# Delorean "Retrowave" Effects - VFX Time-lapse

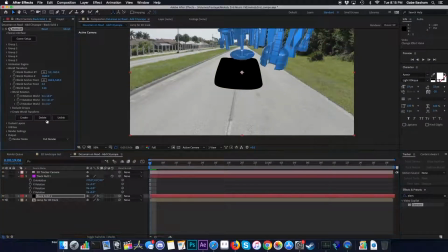0:03 Okay, welcome back to another VFX time-lapse. This time we're looking at some of the car shots from the music video.
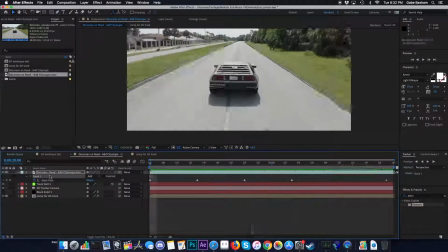0:10 So most of After Effects is built for kind of 2D effects,
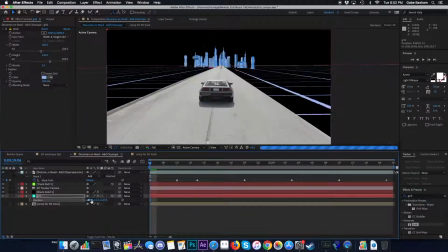0:13 but there's a lot of plugins and things that you can kind of simulate 3D engines or use 3D models in your shots.
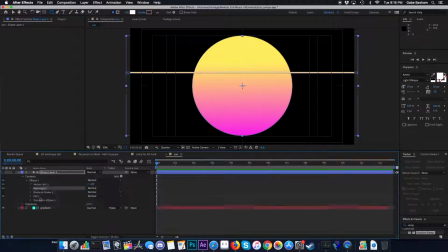0:22 I don't work a lot in 3D usually. I'm not a 3D modeler.
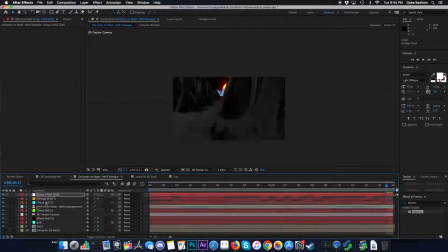0:26 I haven't used a lot of 3D software, but some of the tools that are available give me some shortcuts and allow me to kind of work quickly.
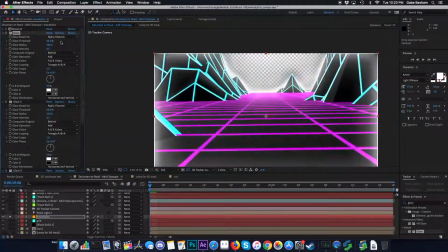0:36 So here you see me kind of playing with the design of the shot from the trailer.
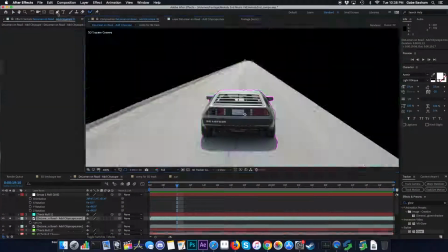0:41 This was the first time we were kind of locking in the specific assets and color schemes and things that we were going to be using for the rest of
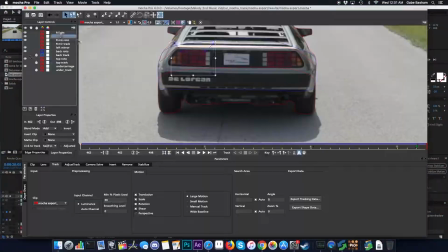0:48 this sort of abstract retro world that we were going to be seeing.
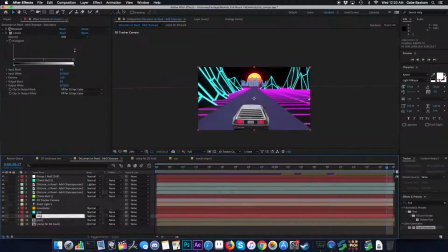0:53 My original plan was actually to isolate the car completely from the footage and kind of create the road from scratch and the environment.
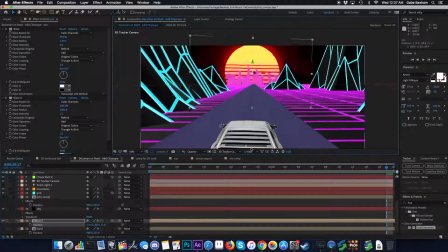1:01 But anytime I used a,
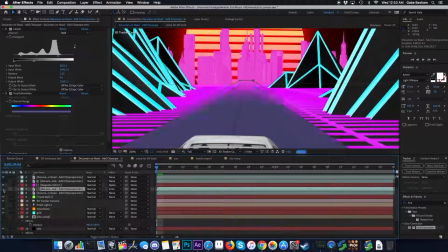1:04 fake, ground plane road, it just didn't look as good as, that raw texture from the actual street.
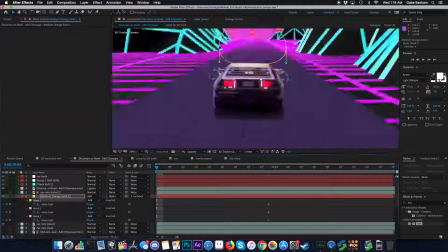1:11 So I ended up actually keeping that in as part of the shot, just tinting it a dark, purple to kind of match the vibe.
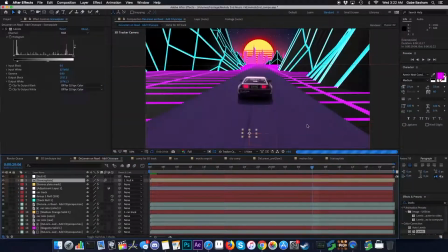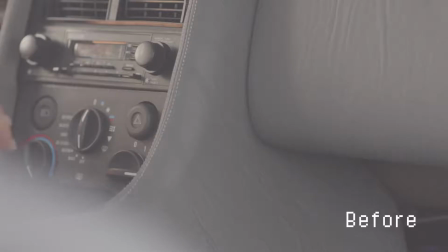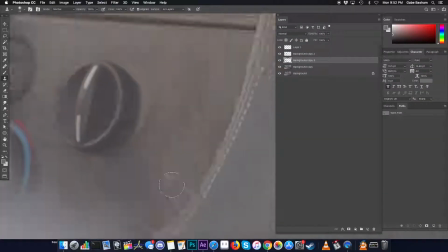1:30 Okay, in this next shot, this was the interior of the Delorean that we were filming with.
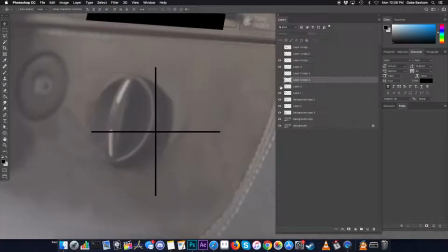1:37 So using some examples from like other 80s future cars, I kind of built my own
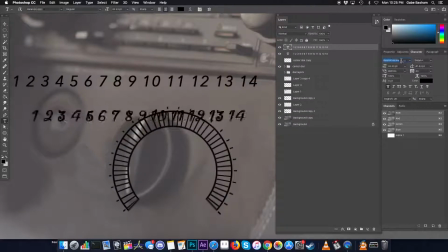1:42 interface in Photoshop and then was able to insert that into the dashboard.
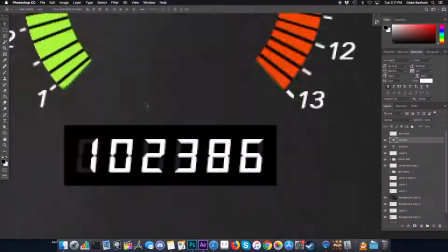1:52 So this shot actually wasn't originally part of the script.
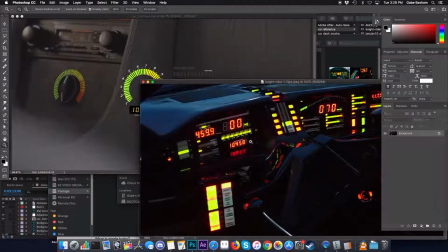1:56 We were actually filming other parts of the car and then thought, hey, it'd be neat if she has some kind of interaction with the car that creates like a speed boost.
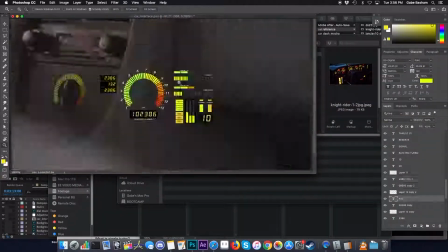2:06 And so we're like, all right, we'll shoot, what is essentially just the air conditioning controls, and she's turning a dial. And essentially the only thing that remains in the final shot is that dial.
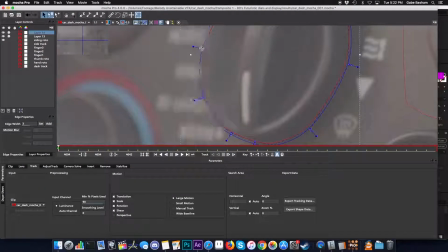2:18 VFX usually looks better if there's some kind of physical element, especially if an actor is going to be interacting with a CG element.
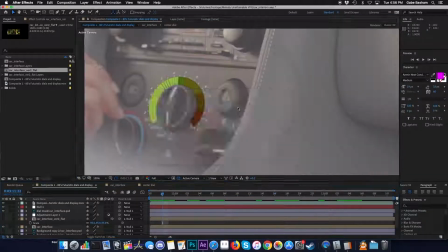2:25 So I left the dial in place, but then replaced everything around it.
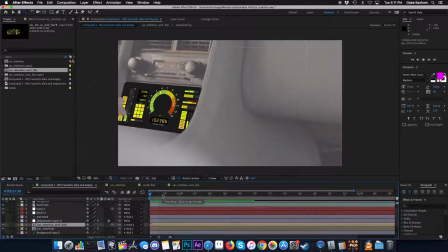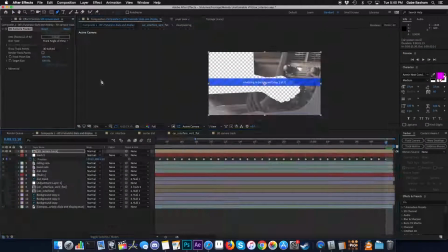2:35 I thought about replacing the tape deck, but again, with these shots like this, you got to work quickly, and I actually kind of liked,
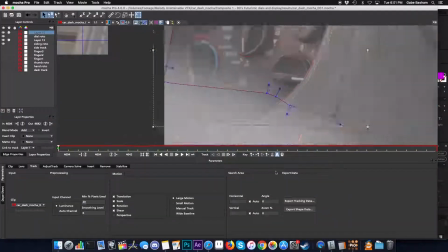2:43 again, leaving some of the physical elements in so it didn't flatten out the interface too much,
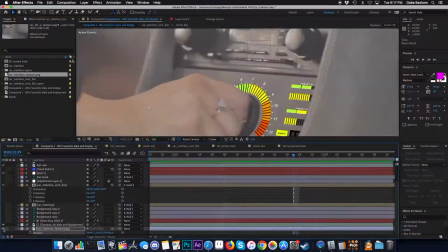2:48 and it kind of gives it that little sense of realism. Like, oh yeah, this could be part of a car, but there's just enough kind of different about it.
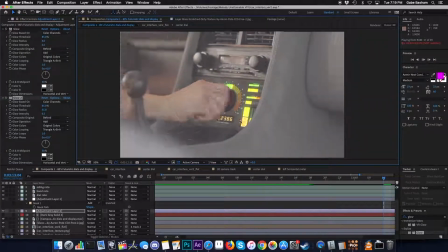2:58 And here you can see me doing the final tweaks to the color and adding glow and kind of making that layer more integrated into the shot.
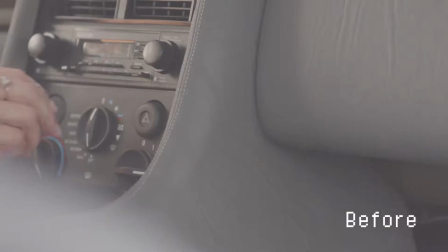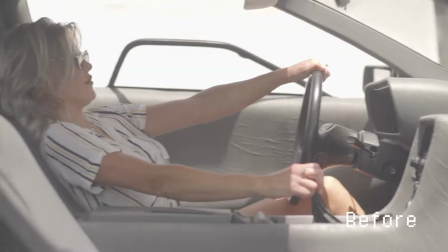3:15 You'll see later on, we actually color corrected that shot too, to match this shot. So we kind of got this, not sure if we were actually going to use it or not.
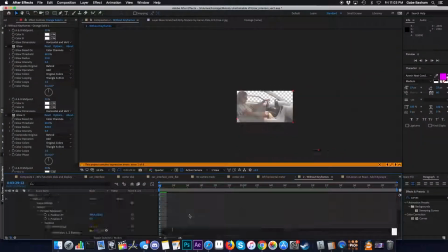3:24 In the script, there wasn't really plans to show Melody inside the car in profile driving with, the background moving behind her.
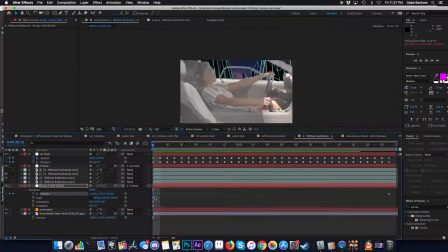3:33 We thought that might be a little outside the scope of, what we were trying to do, but we're like, hey, let's give it a shot.
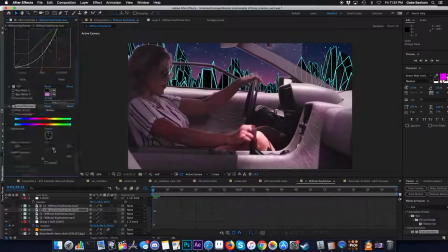3:41 So we, instead of using a green screen, we actually just put up a white reflector that we had and kind of used that as a green screen.
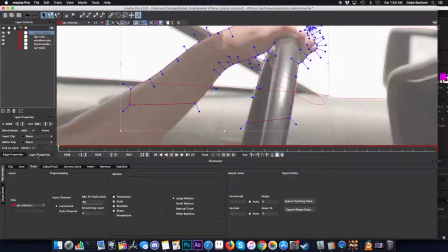3:50 And it's not as good as a green screen, I'll tell you that, but it definitely gets you about 80% of the way there.
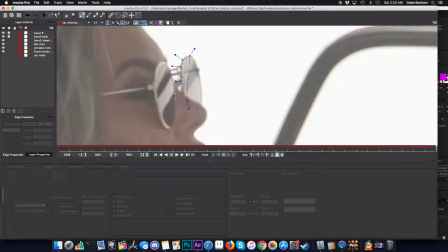3:58 Because basically it functions like a green screen in that you can kind of, as long as there's contrast between
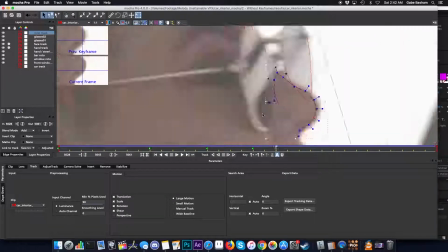4:05 the background and what you're trying to cut out, that's all you really need to get a good mask.